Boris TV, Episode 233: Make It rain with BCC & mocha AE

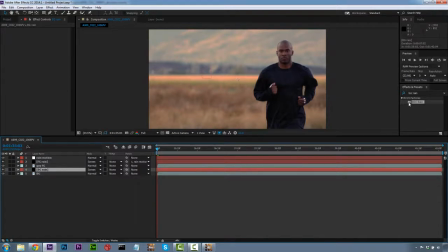(12:21)
So we select BG Rain, select BCC Rain, drag it onto BG Rain. And now what I actually want to do is I want to make the rain amount much more. So we're going to make this 200. So we have all this rain in the background. And we're going to do a blur of 1.
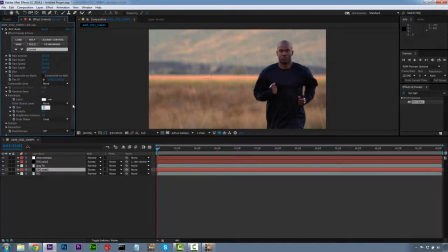(12:39)
And we're going to check our raindrops. And I think I want the size to be like 0.5, just so we can see it a little bit better. And now, we have two different levels of rain, and you can see it looks like the guy
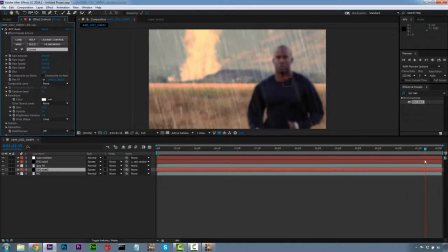(12:53)
is moving through the rain because the background rain is way more intense than the foreground rain on our guy. So that sells our effect.
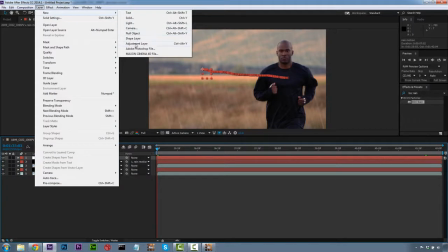(13:01)
The next thing we want to do is we want to go to Layer, New, Adjustment Layer, and what we're going to do is we're going to do some color corrections.
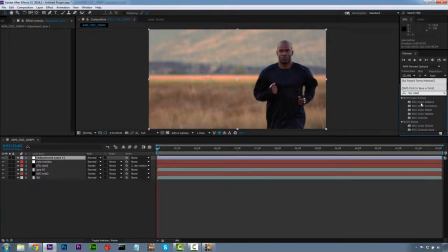(13:09)
We're going to do BCC Color, and we're going to drag that right on our adjustment layer. Now in our BCC color layer, we can come in here and we can change the contrast so it's not very contrasty,
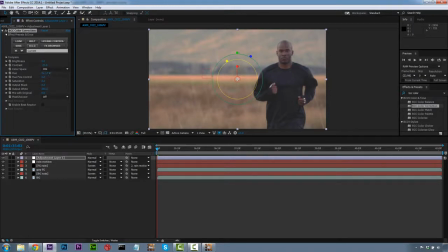(13:25)
because that'll make it look a little hazier. And we're going to change the hue of our shot to be a little bit more blue. We're not going to keep it this saturated, obviously. And we're going to change our blacks a little bit, bring them up a little bit, not much.
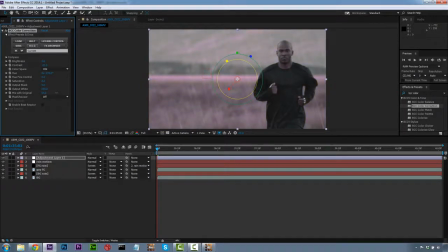(13:46)
And we're going to change our mix with original to sort of blend this back over the top of our shot so that we get a rainy look. So here's our original, and here's our much more rainy look. And if we still don't feel like the hue is blue enough, we can change it. So we can knock this down even further to sort of take the color out of it and make it feel like a very rainy shot.
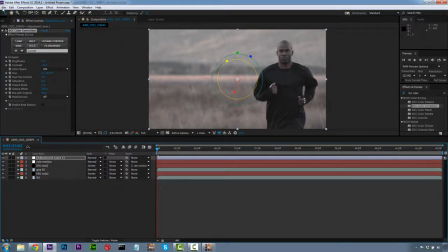(14:06)
So again, original, and this is our new rain color correction. From here, all you have to do is go to Composition,
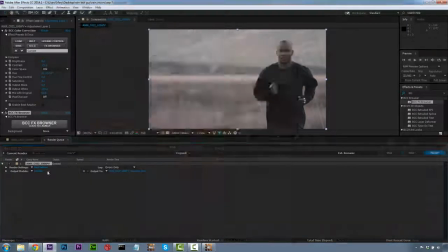(14:15)
Add to Render Queue, and here's the before and after so you can see what we're doing.
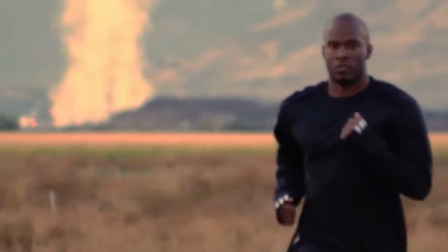(14:20)
As you can see, there's a pretty big difference between the original shot and our final, very simple rain addition. Now you can actually get really creative with your shots and you can get really complex.
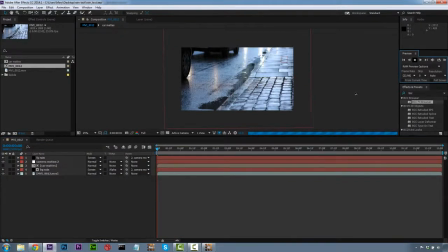(14:36)
So in this shot we actually have a way more complex matte in order to make the rain seem like there's a lot of depth to it.
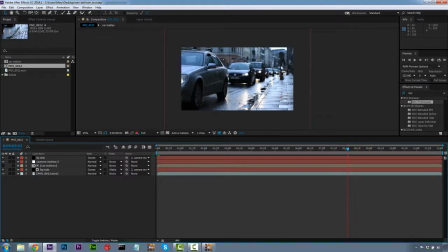(14:45)
What you can see is we've got this shot that's quite a pan, and it goes off quite into the distance. So what we actually do with this is we build a depth mat inside of After Effects using our shapes from Mocha.
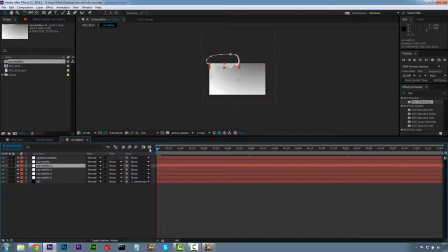(14:57)
So in this case, we're just going to double click our car mats and show you what I mean. What we've done is we've created this very simple depth mat. It's pretty flat. You know, we don't have round edges to it or anything. That moves our shapes through the scene, and we use our Mocha shapes to roto the cars,
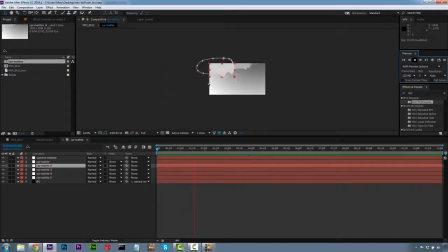(15:12)
and we do some hand animation of brightness inside of After Effects to sort of bring this closer. And then we actually do a ramp on the background, and we hook that up to the camera motion of the shot, the same way we hook the camera motion up inside of our previous shot.
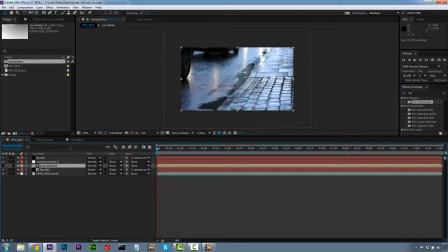(15:30)
What we end up with, using the same exact techniques, if we look over here, we have our FG rain and our BG rain, and for our BG rain, we actually use the car mats to make it drive through the BG rain, and then we have some close to camera FG rain to sell the shot. So it's the same exact thing, but a little bit more difficult.
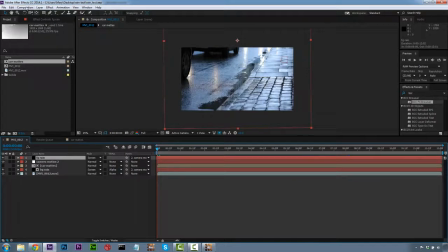(15:48)
So don't feel like it has to be a simple shot in order to fix it. Now we're just going to add this to the render queue as well.
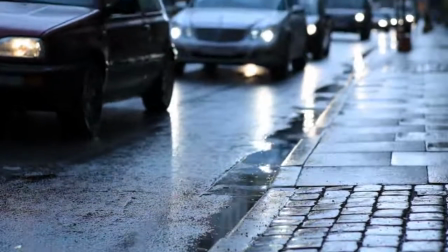(15:53)
And as you can see, here is our before shot with our cars driving through a light sprinkle. Nothing really to write home about.
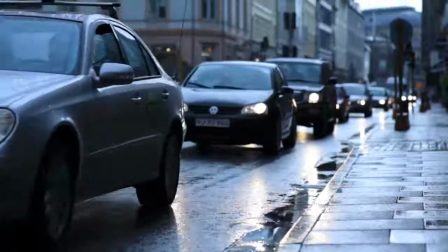(15:59)
We want that dramatic rain added, and it's just not there. And then we're going to jump over to our after shot.
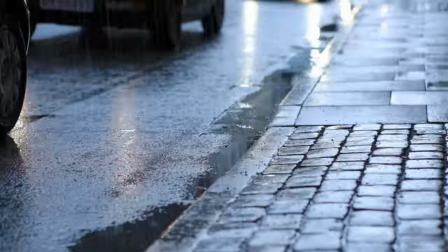(16:04)
And here is our rain added to the shot.
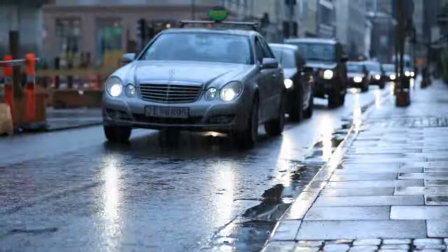(16:07)
It really changes the feel of the shot. And we did that with just some simple masking, a simple depth mat, and Boris Continuum Complete. And if you have any questions, I am Mary Poplin with Imagineer Systems. Please find us on our website. We have a forums, and we are happy to help.